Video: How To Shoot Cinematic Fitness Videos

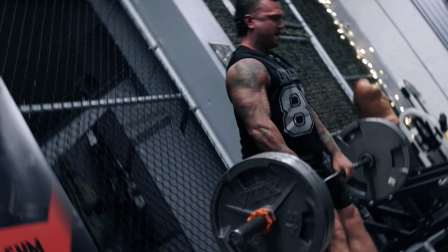4:07 But when you use a prime, you get a sharper image.
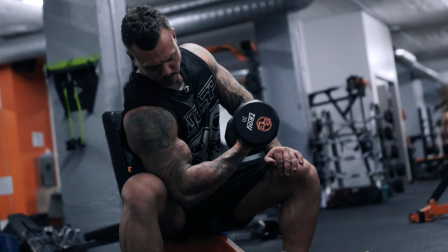4:10 And who's to say that you can't use your environment in the gym to your advantage, whether you need to back away from your subject or push in further.
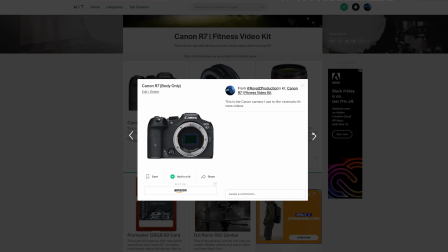4:19 Now, if you guys are looking to purchase any of this equipment, check the link that I left in the description of this video.
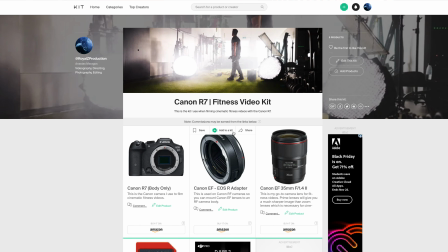4:24 I left a whole kit that literally shows every single piece of equipment that I use. It's really nothing special, but you can get direct links to everything down there.
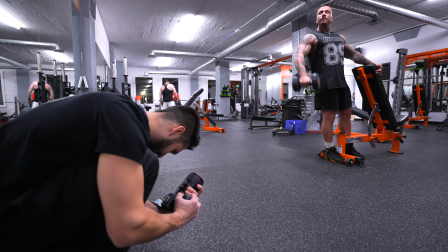4:32 Now, the Canon 35mm is an expensive lens.
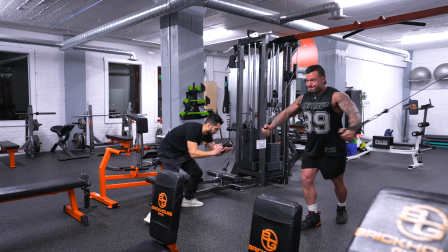4:35 I would say it does cost around as much as the Canon R7 camera body, around that $1,500 range. Now, I tell people that if you don't own a 35mm, you can still shoot fitness videos. Just use what you got and just go out and shoot, because the more that you shoot, you
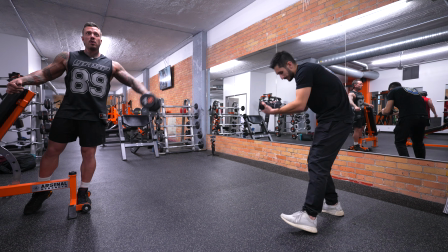4:52 know, especially fitness videos, let's say you haven't filmed a fitness video before and you're doing your first few for free. But then after that, you start charging $100, $200, $300, $500 per video.
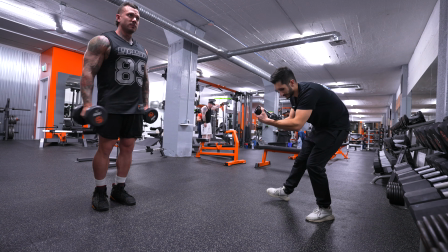5:02 You're gonna be able to afford one of these pretty quickly if you really keep at it. Okay, so is pre-planning necessary for fitness videos? Call me crazy, but I actually absolutely hate pre-planning and shot listing my fitness videos.
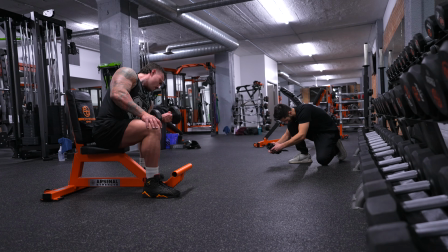5:15 There's nothing wrong with pre-planning maybe the exercises you want to cover when you're filming, but other than that,
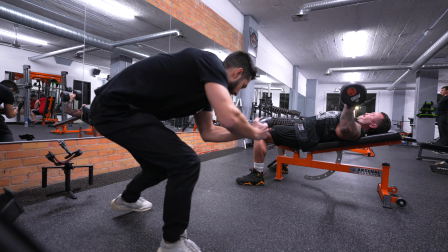5:20 I actually don't like doing any sort of shot list or pre-production for fitness videos. I like to go in there knowing what exercises I'm going to shoot, but then just totally freestyle it. And I feel like I always get the best footage when I do this,
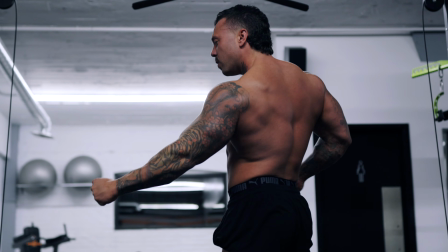5:34 because I've tried shot listing my fitness videos and yes, they turned out great, but I almost feel like when I'd be on set with a shot list, it would almost suffocate my creativity a little bit. And I almost felt like I could have come out with a better video if I just, you know, had full creative reins on set and I trusted my creativity. I went out there and I just did my thing. So for cinematic fitness videos, I honestly just recommend that you make a list of exercises you want to do.
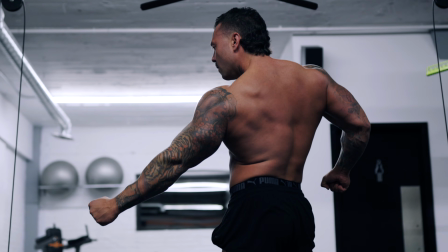6:02 Ask the athlete, you know, what exercises are you most comfortable doing, and just get as many creative angles as possible when you are filming.
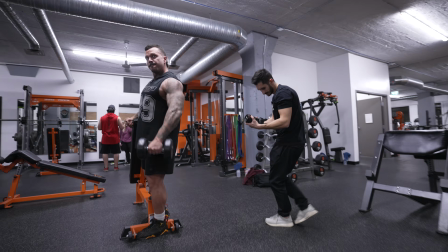6:09 And a lot of the times, like, it sounds crazy to do this and super unorganized, but fitness videos are a different breed. And in my opinion, going in unorganized, you come out with absolute bangers of clips. So if I'm going into fitness videos with absolutely zero game plan, what am I relying on?
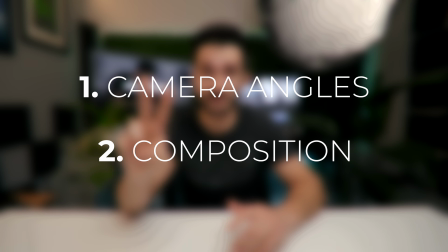6:26 It's very simple, two things: camera angles and composition. These are the two most important things when it comes to fitness videos. It's more important than the equipment, it's more important than your editing software. It's literally your composition and your camera angles. Okay, so by far my favorite camera angle to capture for cinematic fitness videos is placing my camera body
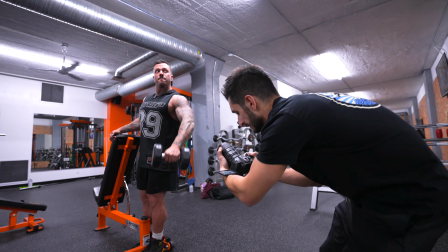6:48 below my chest level and slightly pointing the camera upwards at the athlete whenever I'm filming them.
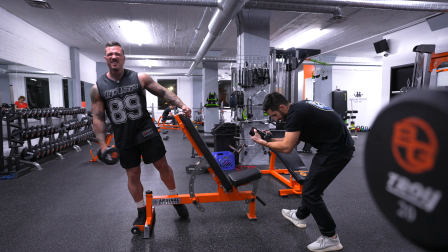6:54 By pointing the camera upwards at the athlete or your subject, it makes them appear higher than life.
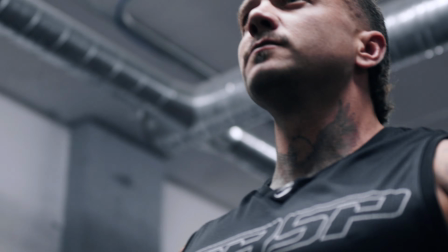7:00 It's kind of like a psychological thing when filming, and you see this a lot in movies, short films, stuff like that.
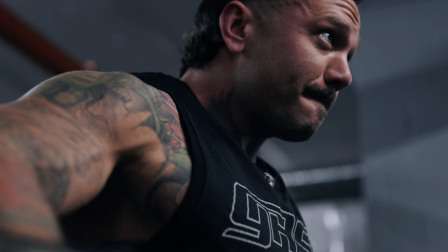7:07 But when you do this for fitness videos, you know, when somebody's lifting weights and there's almost this like perception of power, when you're pointing the camera up at the subject, it really puts a spotlight on the athlete.
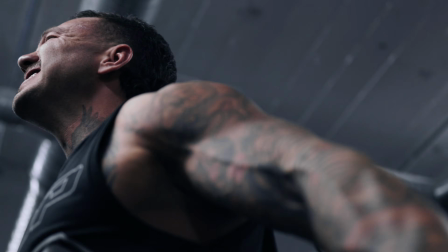7:20 And I would say for about 90% of my shots, I'm always just slightly pointing the camera up at the subject. Now you can do this one of two ways. You can just slightly point the camera up at your subject or the athlete, or you can get like super down low and look directly up at the athlete,
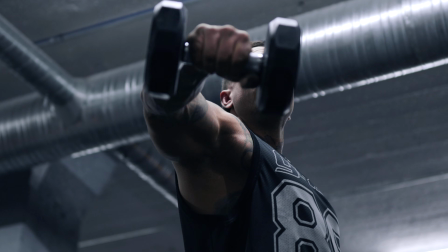7:34 which really just takes this shot of looking up at your subject to the next level and really puts a spotlight on your subject, and you can get some really cool camera angles doing this. My second favorite camera angle to shoot when filming fitness videos is simply tracking the weight.
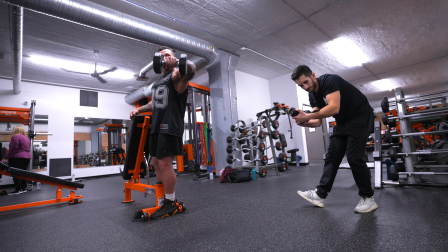7:51 So I simply stand about 3 or 4 feet away from the athlete, and all I'm doing is just handheld tracking the movement of the weight when the athlete's pushing the weight, whether they're doing a chest press,
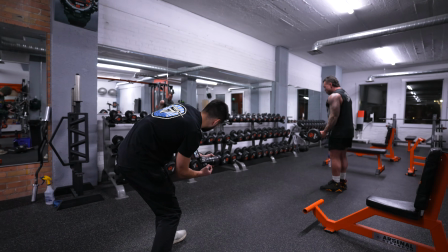8:01 barbell curls. I'm tracking the weight up and down or side to side. So to really paint the picture for you guys, we're gonna use a barbell curl as an example. It's a really easy one to kind of reference off of.